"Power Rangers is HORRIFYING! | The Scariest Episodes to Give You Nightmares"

I was sitting in my grandparents' upstairs TV room on a dark night, staying up past my 8 p.m. bedtime, which, as a 6-year-old, was a rare thing to do. If it's not already obvious, I'm a big fan of Power Rangers. I owned a few of the VHS tapes back in the day, but one always seemed mysterious to me, so much so that I didn't even immediately watch it when I first got it. It sat on my shelf, spine facing out. One particular night, I decided to watch it. I examined the cover, and it was every bit as horrifying as a 6-year-old could imagine.
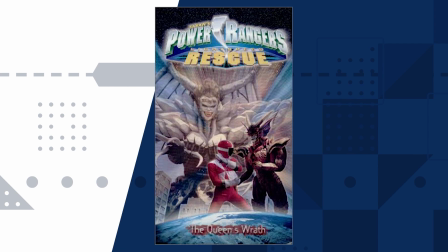[0:32]
Power Rangers Lightspeed Rescue, The Queen's Wrath. That's the name of this horrifying thing.
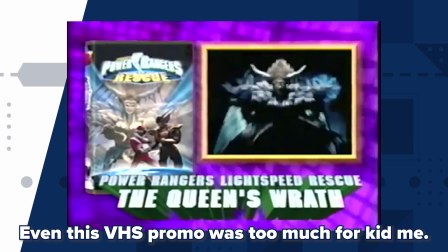[0:39] Don't miss the all-out adventure of Power Rangers Lightspeed Rescue, The Queen's Wrath, with the biggest, baddest finale of them all.
Just the cover alone was enough to give me nightmares. To this day, I still have an irrational fear of things lurking in the darkness, and I have this collection of Power Rangers episodes to thank.
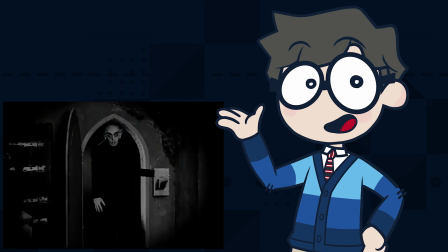[0:57]
In fact, I would credit Power Rangers as my introduction to horror and for helping me appreciate it. But this isn't the only time Power Rangers has gone down the horrific route. I thought I'd take a look at some of Power Rangers' scariest episodes. First off, I'm not playing when I say scary.
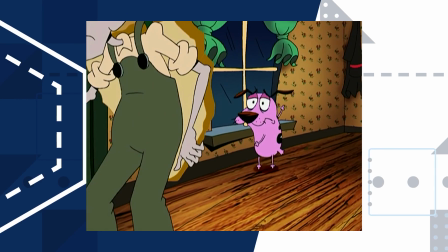[1:13]
We're talking Courage the Cowardly Dog levels of scary, which, side note, the Harvest Moon episode was extremely freaky.
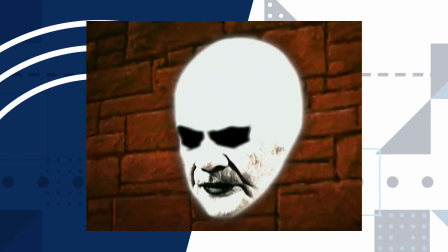[1:21]
But what helped me get over it was my cousin telling me it was Zordon as a landlord.
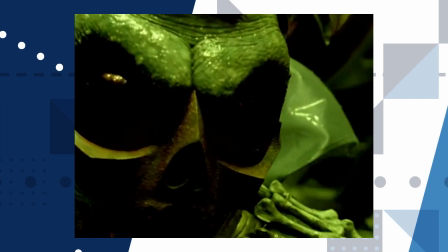[1:25]
There are villains like Emperor Grum and of course Lord Zed who were famous for having scary designs.
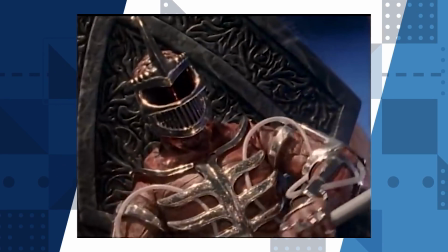[1:31]
In fact, Zed was so scary, the writers had to tone him down and have him marry season 1 villain Rita Repulsa.
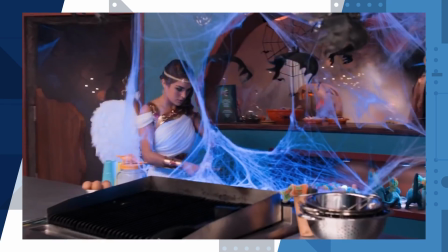[1:37]
The things marriage does to ya. But I'm looking for a whole scary experience.
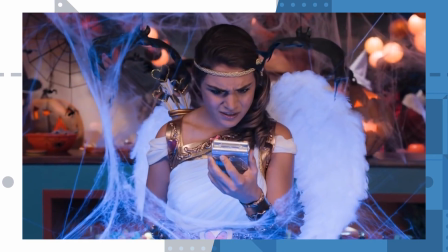[1:42]
Power Rangers has had Halloween specials, but ironically, they're some of the least scary and really only accomplishing showing the Rangers in costumes.
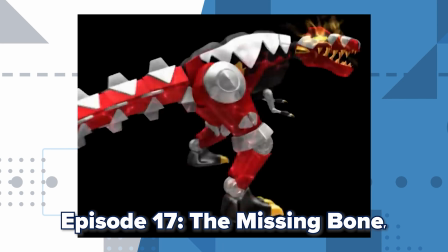[1:49]
Other costumes. The first episode is Dino Thunder's The Missing Bone.
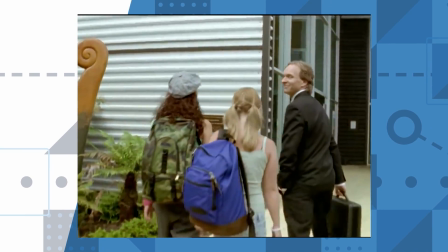[1:54]
The Rangers go on a field trip to a dinosaur museum with their new teacher, Anton Mercer, who happens to be Trent, the White Ranger's adoptive father.
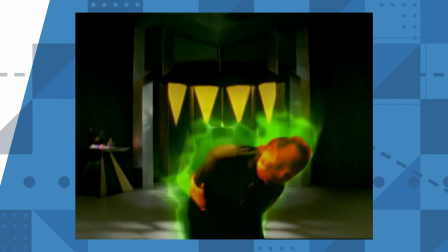[2:02]
Side note, in the previous episode, he's revealed to also be Mesogog, the main villain. It's a very Jekyll and Hyde kind of situation.
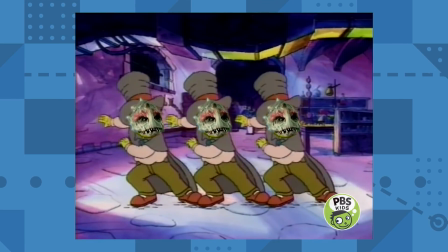[2:09] 'Cause I was Jekyll, Jekyll, Hyde, Jekyll, Hyde, Hyde, Jekyll, Jekyll, Jekyll, Hyde, Jekyll, Hyde.
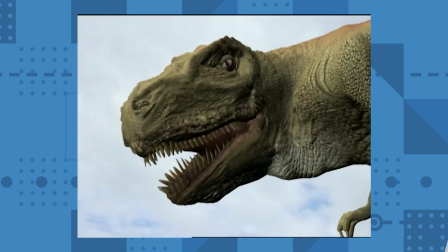[2:16]
From the get-go, you know something sinister's up when they visit the museum, and it doesn't help that their teacher is the main villain,
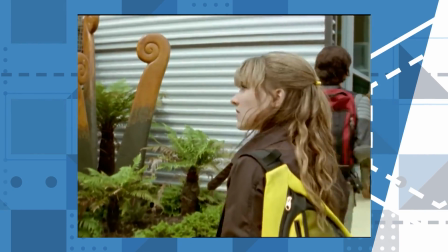[2:23]
but Yellow Ranger Kira notices the shitty CGI T-Rex statue, feeling like it could come to life.
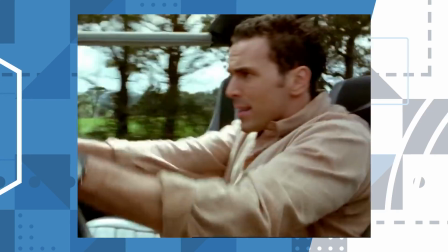[2:29]
Funny enough, it did in the very first episode and chased down Tommy after he roundhouse kicked it.
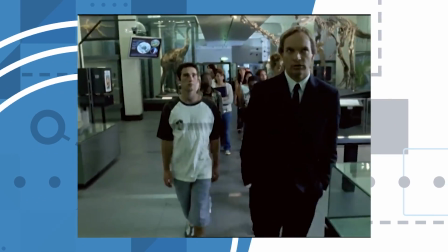[2:34]
As they walk through, the museum seems empty. The characters don't seem to notice, but it feels eerie.
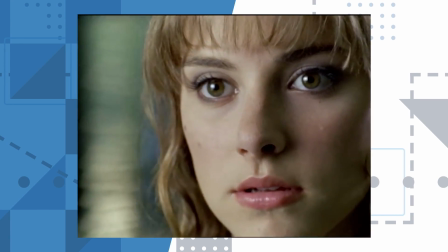[2:39]
Suddenly, a figure runs by in the back and she notices it. She sneaks off from the group to investigate, only to be attacked by the series' henchmen, the Tyrannodrones.
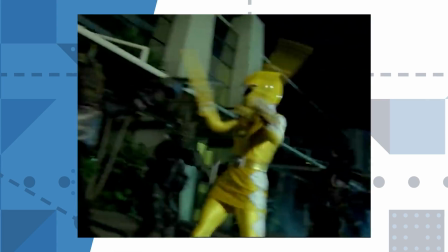[2:48]
And then, the scary part. Normally, she could wipe the floor with them, but the Tyrannodrones outnumber her.
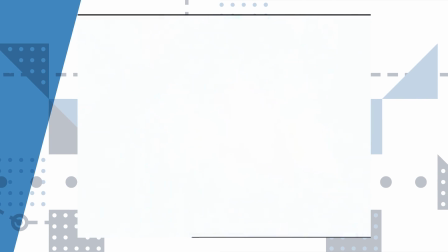[2:53]
They restrain her in front of a dinosaur skull fossil. It calls out to her, then commands her to obey him, her eyes briefly changing.
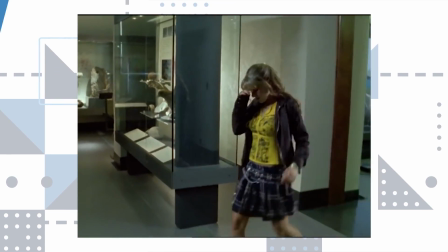[3:01]
And then it's your standard brainwashed character trope, but this is done very well.
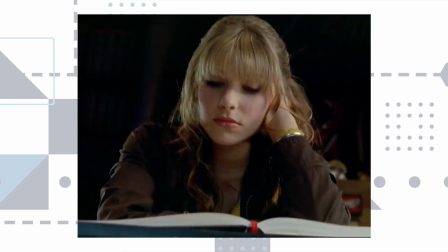[3:06]
Kira acts mostly normal, just more distant and manipulative to obey the fossil, which continues to call out to her.
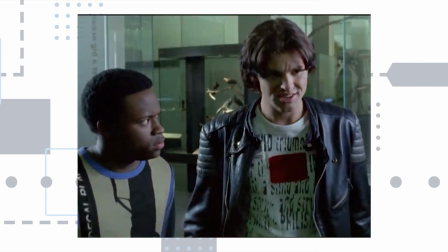[3:12] I'm fine, I just got lost. Lost? Yeah, isn't uptown, but I'm fine. Are we leaving?
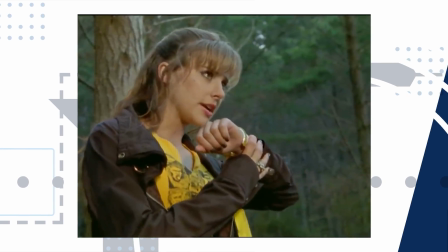[3:17] Yeah, we're leaving. Great, let's go.
She tips off Tommy to chase a false lead so she could be alone in the Dino Lab, their base of operations.
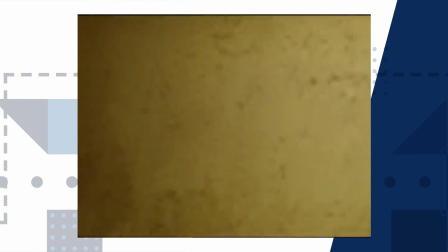[3:25]
As she enters, she hears the voice of the fossil commanding her to steal something.
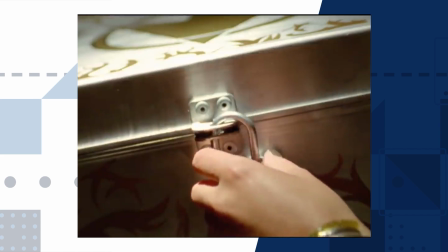[3:29]
This sequence is well shot. Once Kira is 100% in a trance and doesn't have to act normally, the camera angles become Dutch angles.
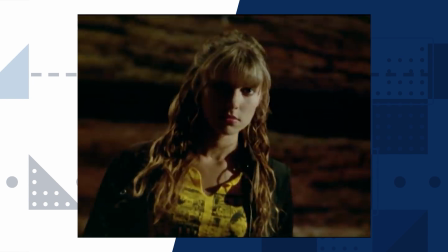[3:38]
The lighting on her in the first shot casts a hard shadow across half of her face, a very striking look.
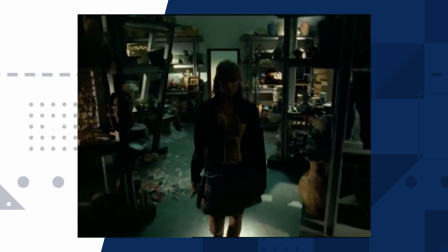[3:44]
Later, she returns to the museum. She walks towards the camera, and as she gets closer, the shadows bring attention to her eyes.
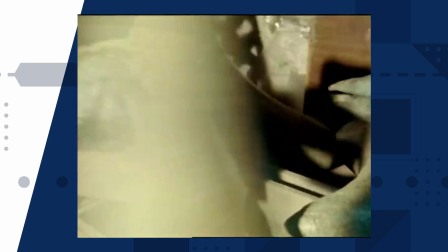[3:51]
She then places the item she took, a bone, onto the shelf the skull fossil was on, allowing it to reassemble itself as a full fossil monster.
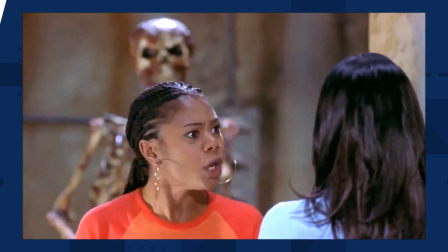[3:59] This is a skeleton! This is bones! Would you run from Callista Flatheart?